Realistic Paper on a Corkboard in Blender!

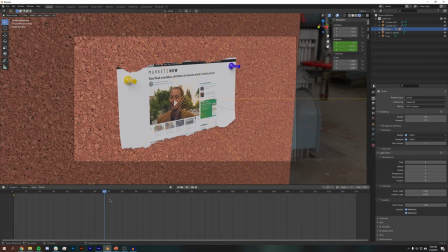Once I have all that, I'm just gonna hit I on the keyboard to set a keyframe. Come down to like, I don't know, 120 seconds or 120 frames.
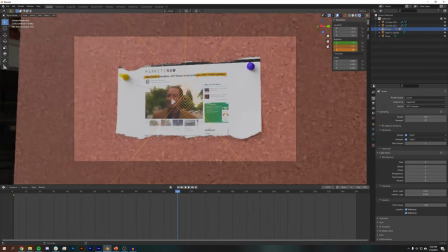And I'm going to rotate this, and then hit I on the keyboard to set a keyframe.
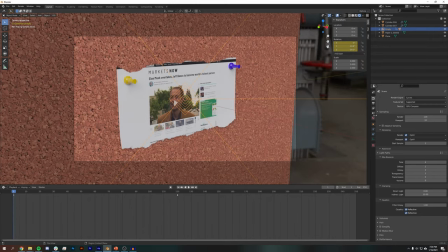Now, to make this look even better, I'm going to need some depth of field. So I'm going to come into this empty and select my camera, and then come under my camera settings and select depth of field. And I'm going to bring this down. We're really close.
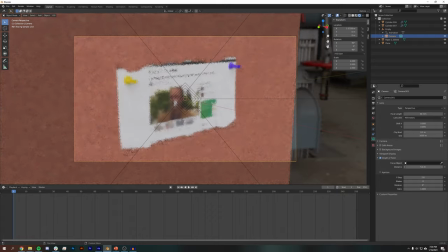So this number's going to be pretty tiny. I could, of course,
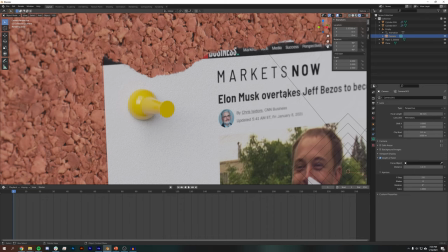pick whip this paper to make it the sort of the object that sort of focus distance sticks to, but I do want that to change. So I'm going to hit I on the keyboard on that. And I'm also going to change the f-stop to 1.4.
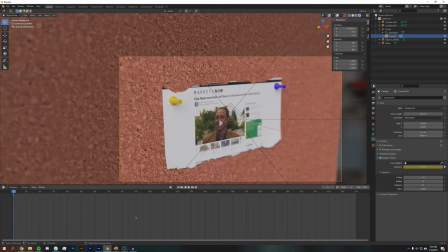I want a really shallow depth of field to get a sort of more cinematic look.
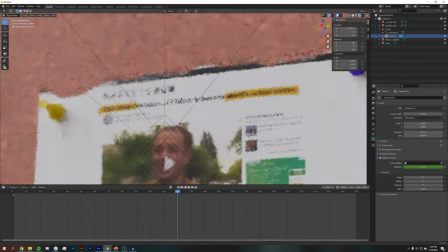Come down to 120 and then change the depth of field until this is in focus.
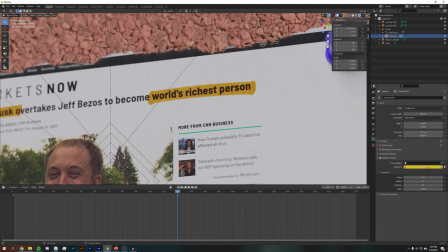And hit I on the keyboard to set a keyframe for that.
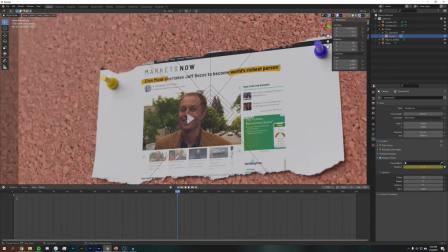Now, my animation actually doesn't take place over that 120 seconds in terms of my highlighter.
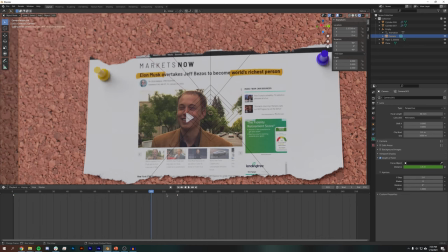So I might want to pull that up just a bit, but I think it actually looks fine.
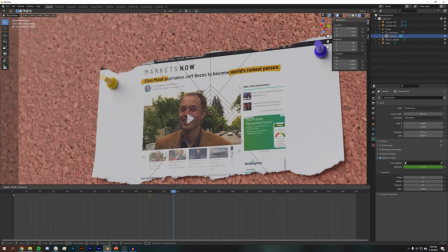Maybe up to like 100.
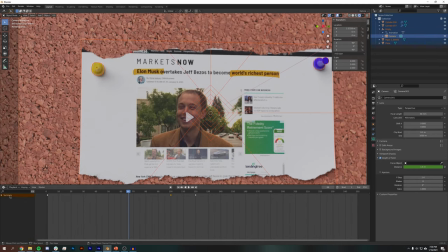Now with everything selected, I'm going to open up this little sidebar where I get my summary. I'm going to select all of my keyframes. I'm going to right click and I'm going to set them to interpolation mode linear.
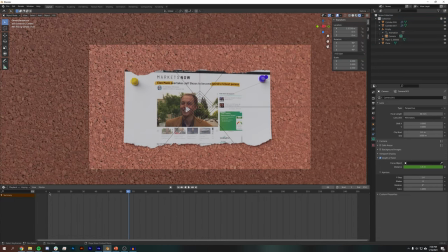That's going to be really important because otherwise this would have like a weird rotation, a weird curve. So it'd be like easing. I don't know why it doesn't just come with like linear by default. It's like linear should be standard. And then if you want to adjust the timing, you can do that. Like, I don't know why they chose to do it this way, but they did. So that's life.
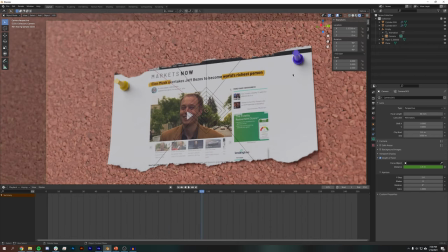So great. That'll looks pretty good. And now we can export this.
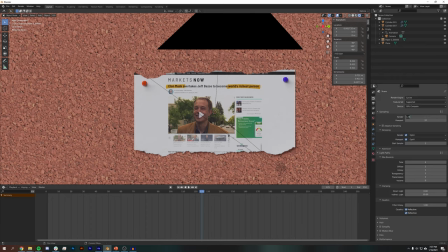Let's see. First thing, I'm going to increase the render cycles to like 250. Since we're using denoising, I'm not going to go crazy. For film, I'm going to set it to transparent.
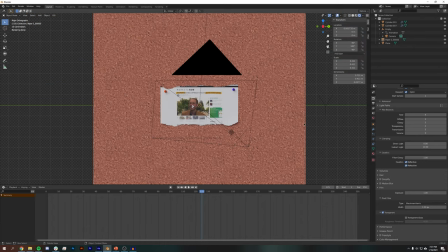It's not really a problem because, you know, we don't end up looking at the HDRI at all anyway, but if we did, that'd be important. And then under performance, I'm going to increase this to 512. By 512.
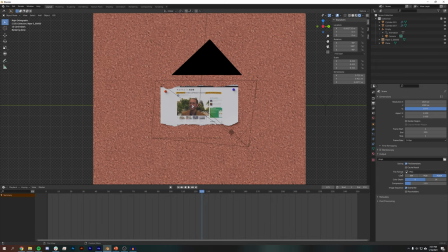And I guess I could just turn off reflective and refractive before selecting my location that I want this to export as.
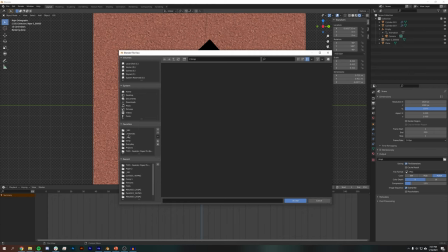So I'm going to export it. I've got a specific folder. And I'll select that.
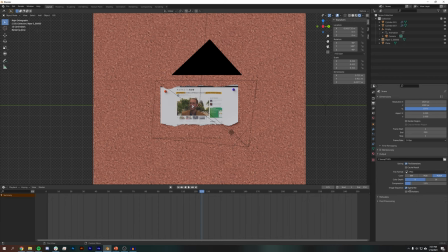I do have this set to overwrite and placeholders. If you're rendering with multiple machines, you're going to want to uncheck overwrite and then check placeholders. But I only have one machine and I actually need to overwrite over my mistakes. Okay, so the last thing we need to do is we need to come down to like, I don't know, like 120 where our animation stops.
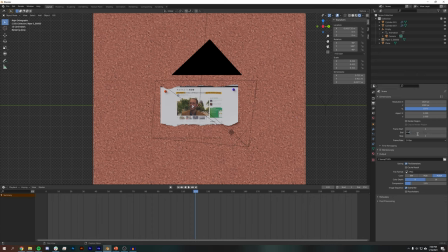And I'm going to set my end frame to 120. Great. Now we can just go to render animation, and it will render our animation for us.
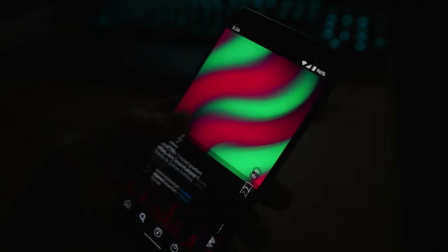But anyways, I hope you guys enjoyed this video. If you did, please be sure to subscribe, check out other videos on this channel.
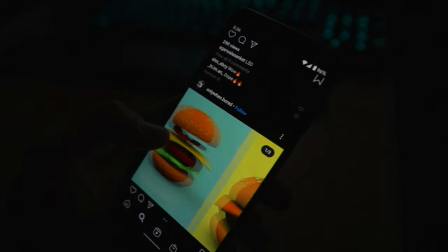If you want to, you can share your projects with us over on Instagram.
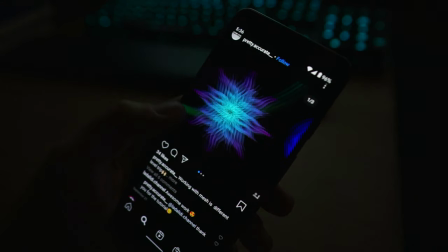We love to check them out. Always exciting to scroll through our mentions to see what you guys are creating with some of the tutorials we're producing.
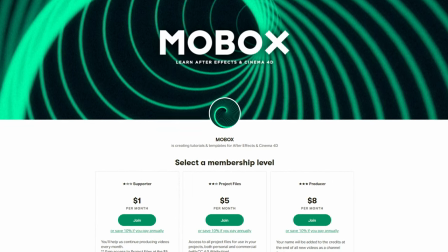And again, if you want to download this project file, you can on our Patreon account, as well as on Gumroad if you feel more comfortable with that.
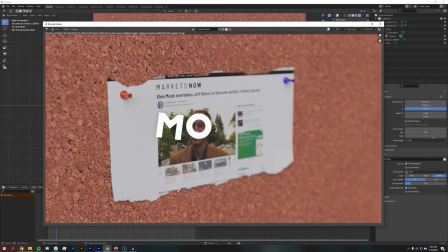Gumroad might be up a few days after Patreon. Anyways, guys, thanks for watching.